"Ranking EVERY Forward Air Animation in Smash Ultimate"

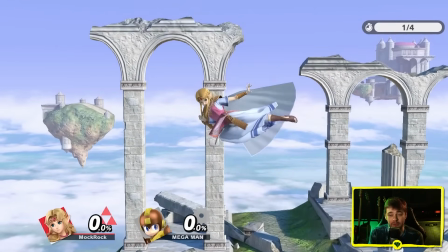(20:40)
You know if she tucked her knee in more and then was able to act as a little bit more of a coiled spring kind of motion it might help
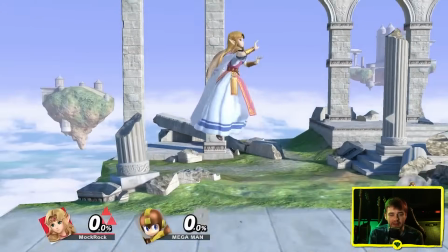(20:46)
a bit but it's not bad and I think at full speed you essentially don't really notice it and then the main thing for me
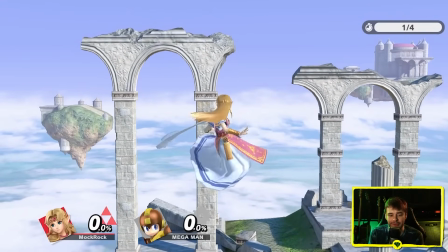(20:52)
is the recovery. I love how smoothly she does the spin here as she goes back into a more neutral stance.
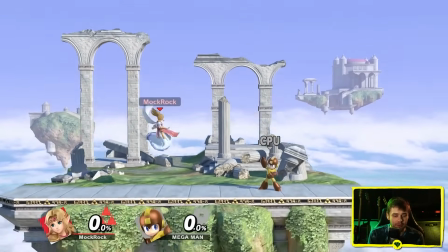(20:58)
Now what I don't like about this is that it's on Zelda. Why is she doing this kind of kick?
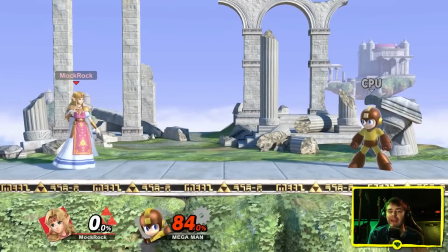(21:03)
I don't think it really makes a lot of sense. Two very different hitboxes between the sour spot and the sweet spot.
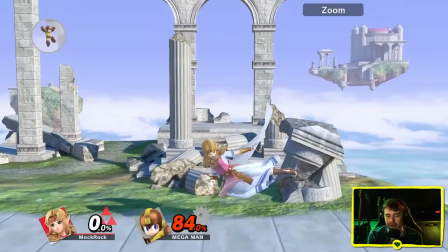(21:11)
And it's well set up. The spark on the tip of her toe is a clever solution to sort of make it intuitive which one of those you're going to hit.
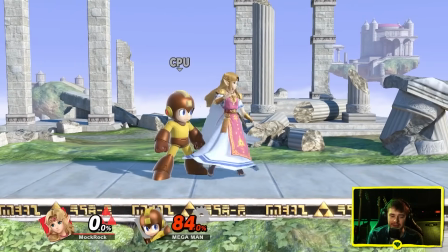(21:18)
The only thing is I don't think that sound effect for the sweet spot is nearly impactful enough for just how beastly of a move this is.
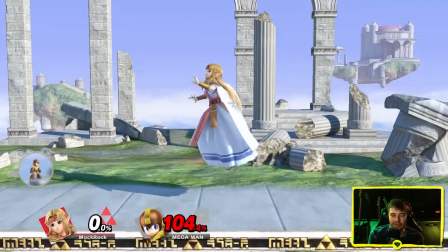(21:27)
You know it feels a little bit sparkly and jangly and this is all stuff I've said about her back hair before and they're essentially the same move.
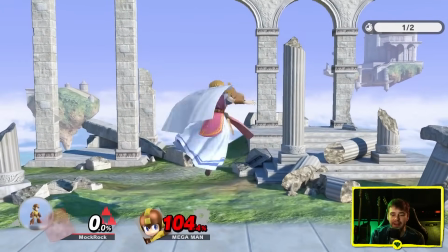(21:34)
And then the landing animation is actually quite good. Again there's a little bit of snappiness to it. I think I'm probably just going to stop pointing that out because essentially all of them have this.
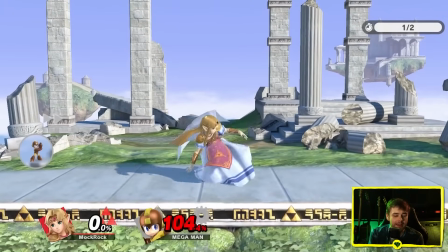(21:41)
It would actually be more interesting to note when one doesn't feel a little bit snappy. But the way she lands on the ground feels totally in place.
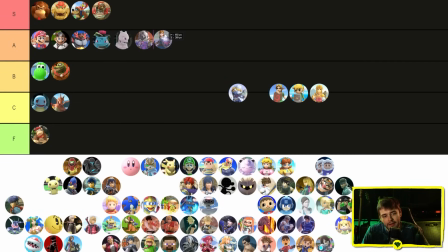(21:48)
Ganondorf S tier. The heavies are really just on a roll so far. Link and Young Link, I think I'm both going to give A tier too. They feel satisfying. Link's feels a bit more satisfying. Young Link's feels a bit more appropriate in some aspects of it. Toon Link B tier would probably be A tier if not for that sound effect, but it really brings it down for me. And it's got some other things as well.
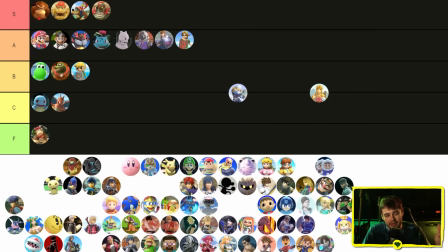(22:08)
The swattiness, sure, it feels more appropriate on Toon Link than it would feel on a lot of other characters, but it still doesn't quite convey the kind of kill move it is. Sheik is going to get S tier. And then Zelda B tier, the exact same as I ranked her back here. Cool move concept.
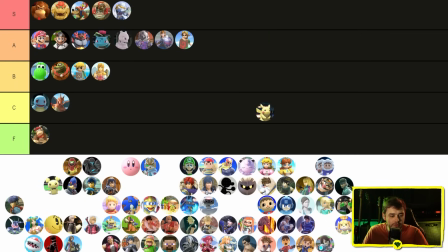(22:21)
I don't think it fits Zelda at all though. Let's do Pikachu, Pichu, and then Sonic has kind of the same thing. And then actually so does Falco. Oh, and by the way, it's summer now and this studio doesn't have air conditioning. So if you see me recording in shorter segments, that is so I don't die.
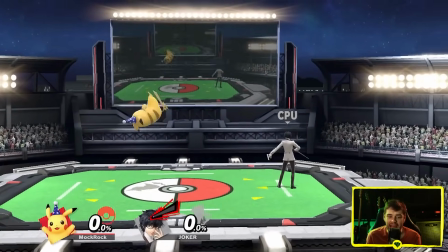(22:37)
This one's got a nice sense of flow to it. The particle effects look good. Using Pikachu's head as an attack is a pretty natural way to implement a forward air here.
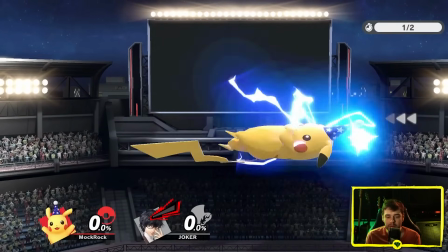(22:45)
There's a coiling spring motion here.
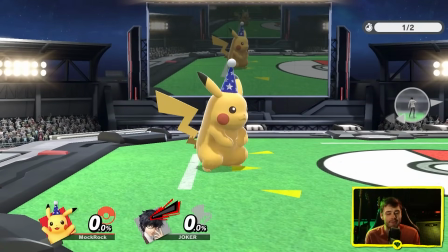(22:47)
It's not totally straightforward like pikachu is sort of arcing its head down a little bit i feel like you know coiling up to a
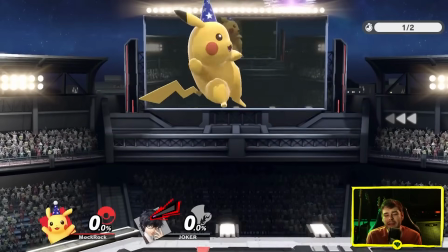(22:54)
more compressed position and then being able to just spring your head straight forward would make it look a little bit more powerful but this one's power isn't really sold
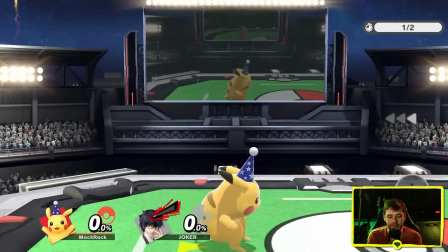(23:02)
by the initial extension it's more the rotation and the electrical particle effects and it's not the most powerful forward air to begin with landing animation like
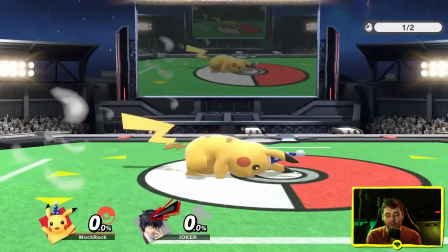(23:09)
with a lot of these has pikachu landing really flat i like that little rubber bounce it does at the end there and then Pichu's in comparison basically
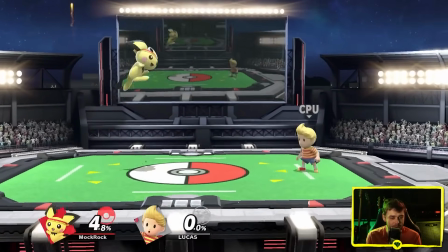(23:15)
just doesn't have a sense of extension at all. It's pretty much all just coming from the spin.
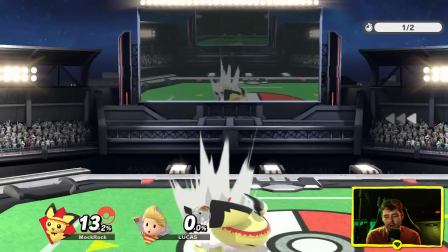(23:20)
They probably could have exaggerated a bit more and made it look a bit snappier, but I think for the context of the kind of move it is on this particular tiny character, it works okay.
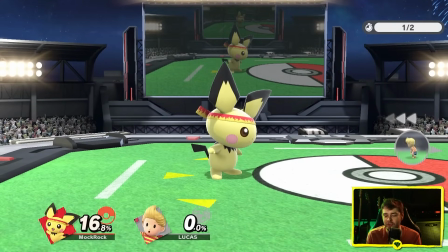(23:28)
Pikachu looks almost happy to be landing on the ground. Pichu very decidedly does not.
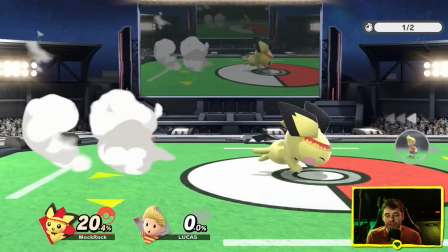(23:33)
Pichu's reaction is definitely more realistic, but hey, Pokemon's a happy, fun, shiny world where people solve all their problems with fighting magical animals.
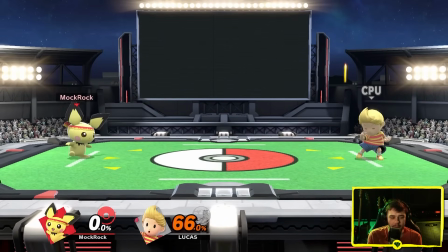(23:40)
I feel like we can afford to live in a little bit of optimism and both of these feel pretty good to land with the extended electrical hitbox and
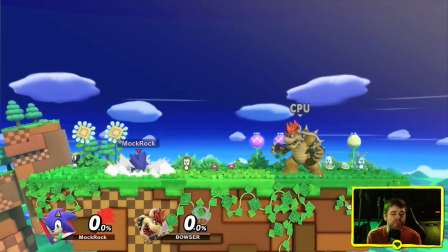(23:49)
then sonic basically the same concept so first off this shouldn't really be here this should be the sonic eagle like this should absolutely be the
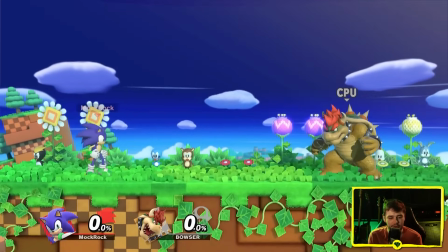(23:57)
sonic eagle i'm pretty sure this was a holdover from the brawl days where sonic was just a very last minute addition in his moves that was
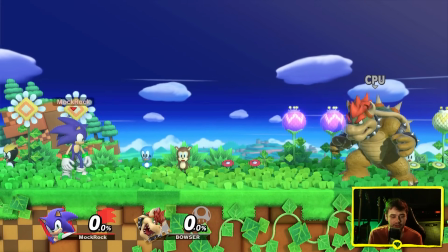(24:03)
kind of a hodgepodge of a lot of random moves from other characters and he's just kind of stuck with it ever since it does sort of fit
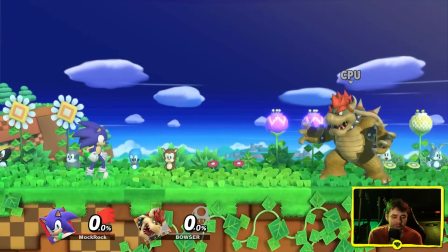(24:10)
him i don't love that initial animation I actually really like the recovery, though.
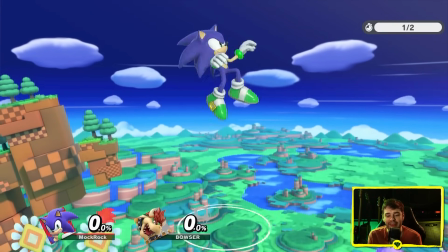(24:15)
So this part here is fine. Nothing spectacular. The pose is good and a little bit stylish, though. This ending bit, though, that twirl, that was working for me.
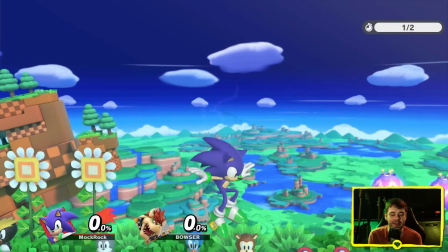(24:23)
It's got a little bit of attitude behind it with the ostriched arms, and it does kind of fit into Sonic as he's portrayed in his own games.
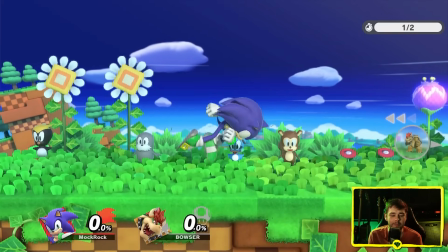(24:29)
Landing animation. It's again got that bounce. This is one of the best, if not the best landing animations I've looked at so far.
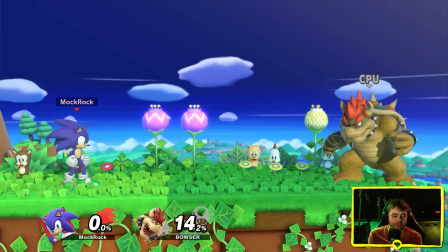(24:37)
That feels really natural and looks great, actually. Yeah, this is one of the very few landing animations that I actually really notice even at full gameplay scale.
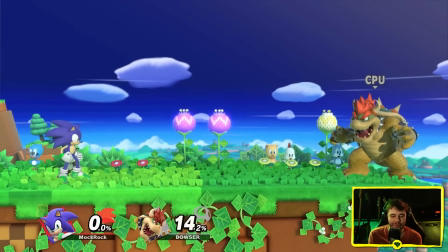(24:46)
That feels great.